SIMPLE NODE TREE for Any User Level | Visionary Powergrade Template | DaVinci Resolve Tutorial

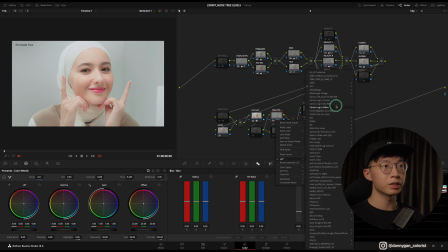(8:15)
So I'm using my Visionary Lucid Color LUTs right now, which is the Visionary LUTs high key, and it's doing quite a nice effect in cooling down the image and also giving it a little bit of pop. So the other thing is the Kodak 2383 film print emulation,
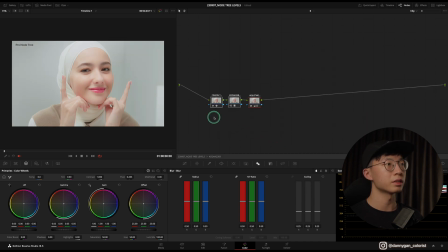(8:33)
and what's inside is a Cineon transform and a Kodak LUT, and also an adjustment to bump down the shadows a little bit because I feel that the shadows are a bit lifted in the original Kodak LUT. And finally, we finish it off with a noise reduction if needed,
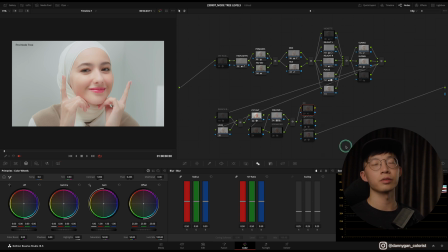(8:52)
and also other effects that you want to slap onto the footage like halation, film grain, or I also use dehancer right at the end so that I can better control how much of film grain or how much of halation that I
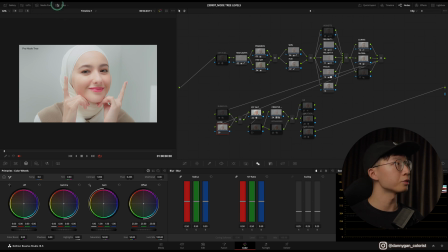(9:05)
want to put into the image. So this is for the Pro Note 3, and there are two other Note 3s that you can use which are with the same principles,
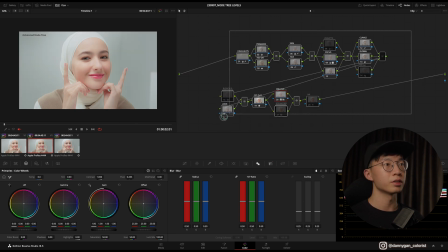(9:14)
just that it has less notes, and it's the Advanced, which is this. So it's basically the same principle, just less notes. So it's less complicated if you choose to use it. And there's also a beginner. So the results are more or less the same,
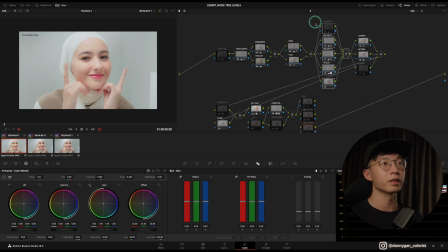(9:28)
just a little bit different to the secondaries where I have more real light notes in case I have to use it. So in the beginner node, it's very simplified, a primary skin, and then a CST out, and also a creative LUT, and that's all.
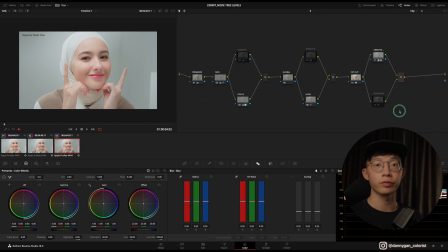(9:43)
So if you feel that the beginner node tree is more suited for your workflow, it works faster for you, then go ahead and use it. Because even if you use the beginner or advanced node tree, you can still follow along my tutorials when I'm using the pro node tree. You might need to add a node or two, but like I said, it's still very convenient. So I hope that by giving you this node tree,
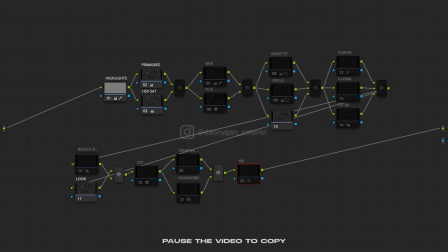(10:04)
we can go one step further into our color grading journey so that we have more structure to achieve the looks that we want to achieve. And if you want to get a node tree and support the channel, you can do so with the link in the description. Thank you guys for watching, and I'll see you guys in the next one. Bye bye.